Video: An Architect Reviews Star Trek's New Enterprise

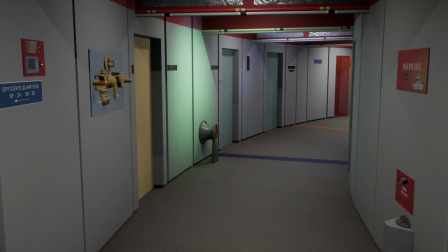After all, sets back then were designed for much lower definition and smaller screens than our 4K televisions, phones, and monitors today.
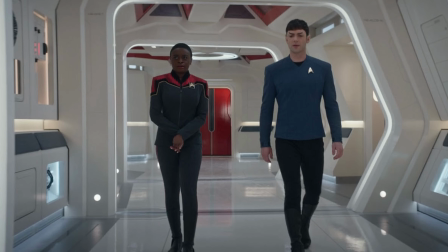And it's also worth noting that their budget is quite a bit higher than it was back then. Clearly then, an updated reinterpretation was always going to happen.
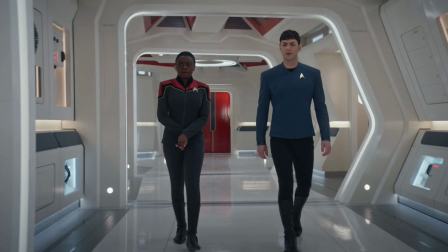The success then would lie in the approach to the reimagining.
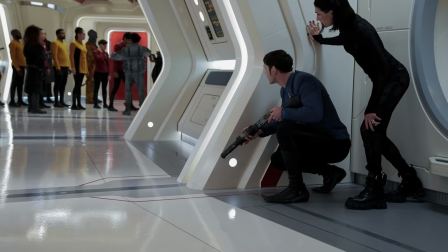Luckily, Jonathan Lee, the production designer of Strange New Worlds, has not only an appreciation for the original design,
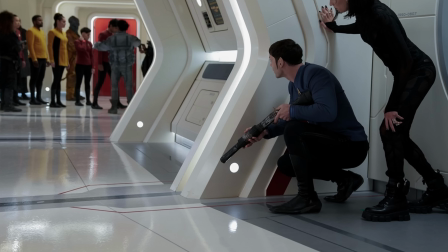but a good understanding of the influences that led to its design in the 1960s.
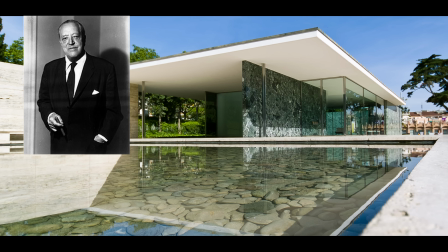The work of Charles and Ray Eames, Mies van der Rohe, and maybe most prominently, architect Eero Saarinen come to mind.
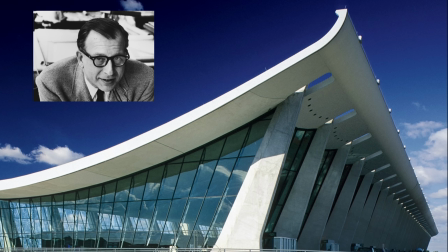If the name Eero Saarinen, though, doesn't sound familiar to you, you probably will know his work.
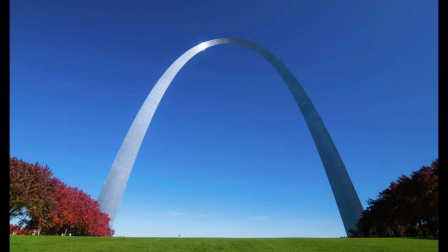He was responsible for the design of the Gateway Arch in St. Louis and the iconic tulip set that you'll
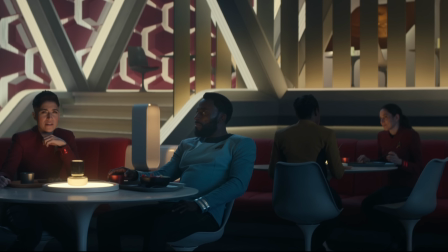see in a few spaces scattered about Enterprise. and probably my favorite, the TWA terminal at JFK.
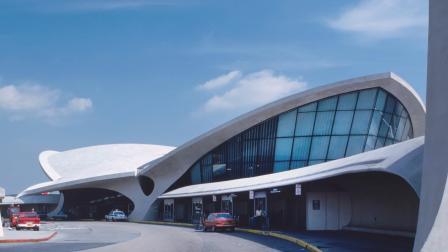And this example in particular is probably the most obvious example of neo-futurism that
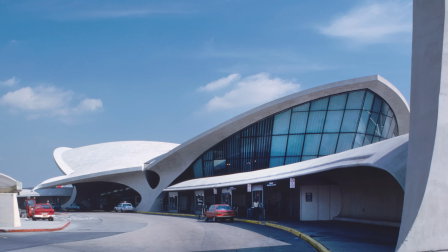I think probably played a role in influencing both the new and old Enterprise design.
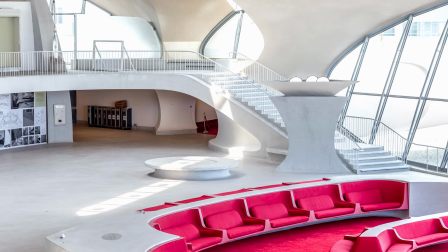Take a look at its beautiful sweeping organic curves,
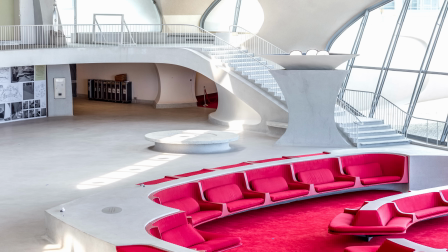its chromatic color palette interrupted by vibrant splashes of red seating and carpeting that look like they could be straight off the Enterprise.
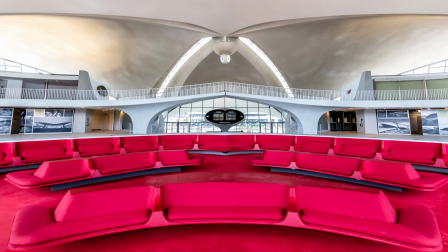Put this architecture next to the interior and exterior of the Enterprise and I think you'll start to see the relationship.
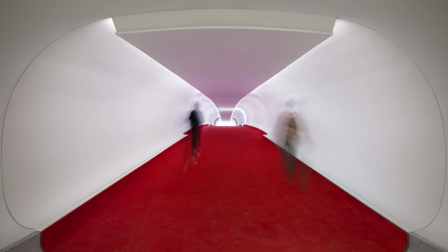Now, this type of architecture might not be that shocking for many of you today, as we've seen a number of examples of this
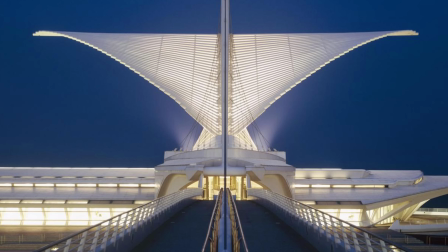neo-futuristic type architecture coming out of the likes of architects like Santiago Calatrava and Zaha Hadid,
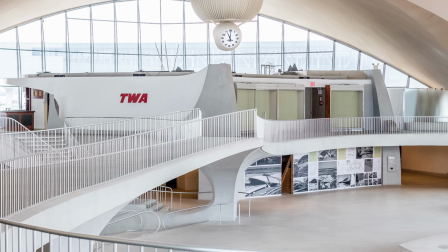but this guy, Eero Saarinen, was one of the first, and he was the one who actually inspired those famous contemporary architects that we know today.
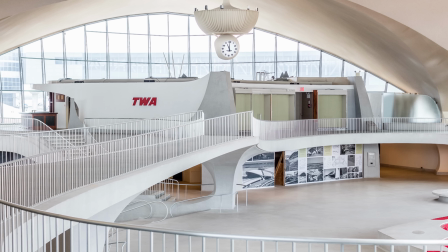So then, armed with this knowledge of influence, let's return to the Enterprise for our brief tour.
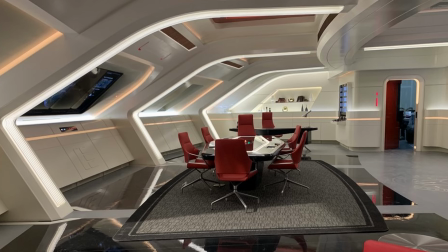But before we go, I just want to say that there are a lot of great spaces on the Enterprise that I would have loved to talk about, but I've only got time for a few,
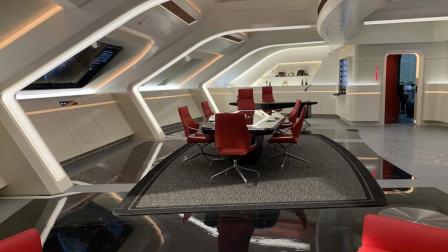so I've decided to select a handful of my favorites to talk about. And we'll start with the way we get there, the corridors.
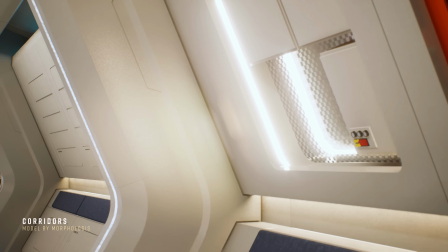So straight from the get-go, your now more informed eyes will likely start to spot the neo-modernist influence here in the halls.
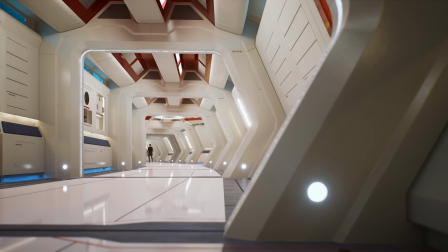It's quite reminiscent of Saarinen's work. But that's not all.
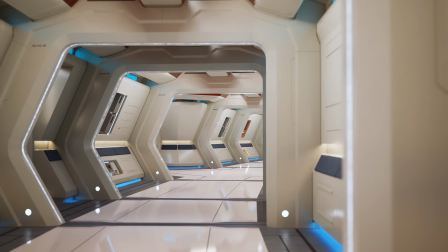Even the color palette of warm whites interrupted by vibrant red details like those on the ceiling, the floor lines,
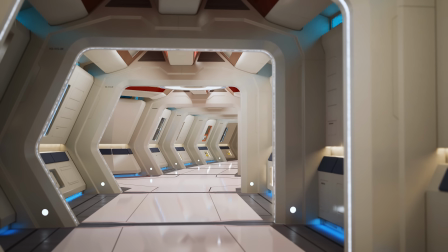and the doors all come together to attempt to achieve the same emotional results that Saarinen did with his designs.
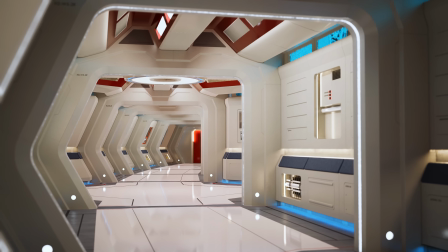But there's also the influence of the original Star Trek corridors here if you look closely.
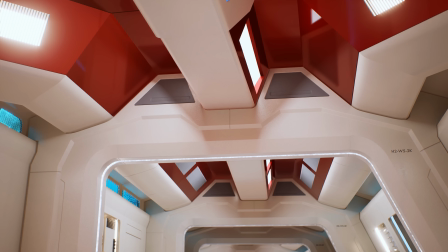Check out that rooftop silhouette, the way it sweeps up, comes down in the center, and then goes back up on the other side.
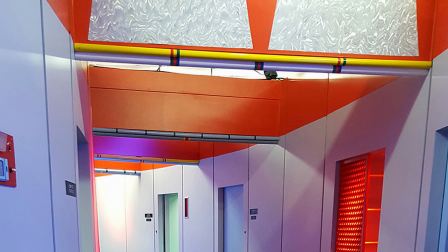See something similar here in the original set photos? This was a great little tasteful nod to the original design.
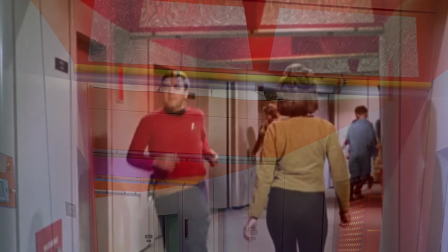Even the color palette is similar with the red ceiling and the gray walls.
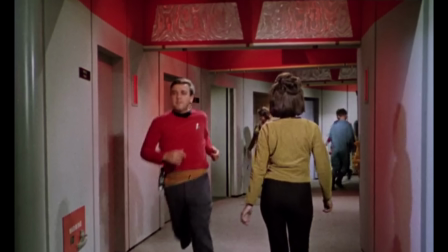The only difference is that the floors here are carpet in the original set, whereas in the new one they're hard surfaces.
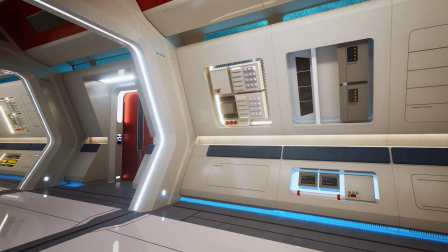I also particularly like how one side of the hallway is
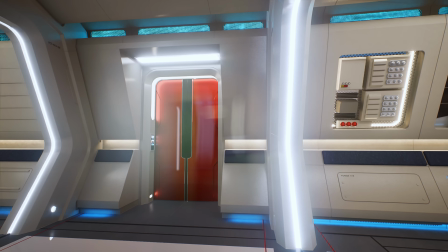angled to suggest the outer edge of the saucer section,
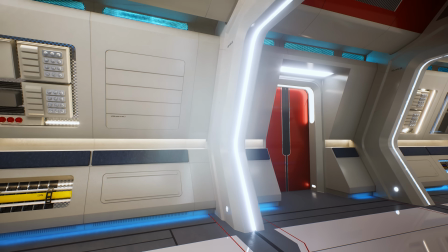giving you an idea of what direction that would be walking down this hall. It gives you a better sense of your location on the ship.
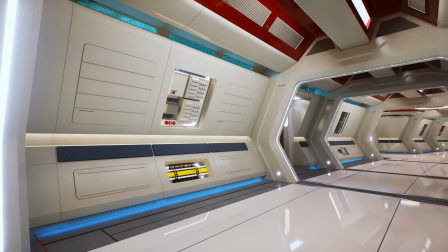But it's also the execution of the details that I find to be pretty successful.
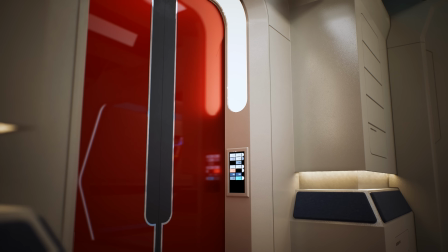Take a look at this door, for example. The door isn't just a flat surface and painted red.
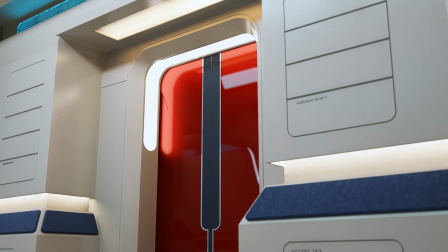It's got a nice, subtle, black, thin line in the center that sweeps down in a fillet, becoming a thinner line at the bottom.
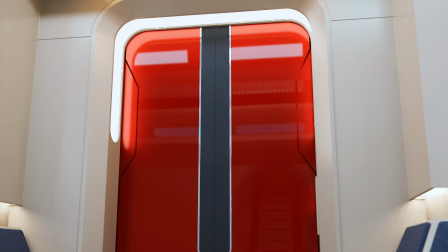It's a nice contrast to highlight the opening in an otherwise similar surface.
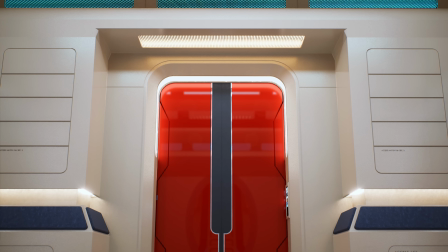And even the red part isn't just flat. I also love how they added this light here on the door header that sweeps up and goes around,
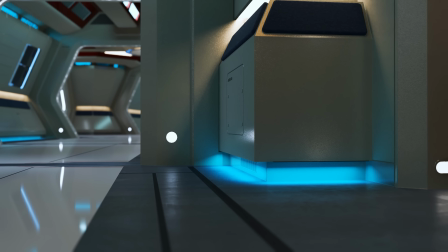and even the nice floorboard lighting that can be activated in a case of emergency to be able to light the way when smoke may fill the hall.
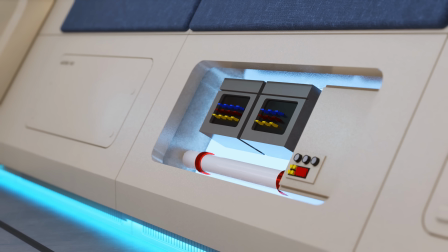It's a nice subtle touch that maybe is a nod to aircraft design. And of course, I couldn't possibly ignore the fun little paneling that they've done.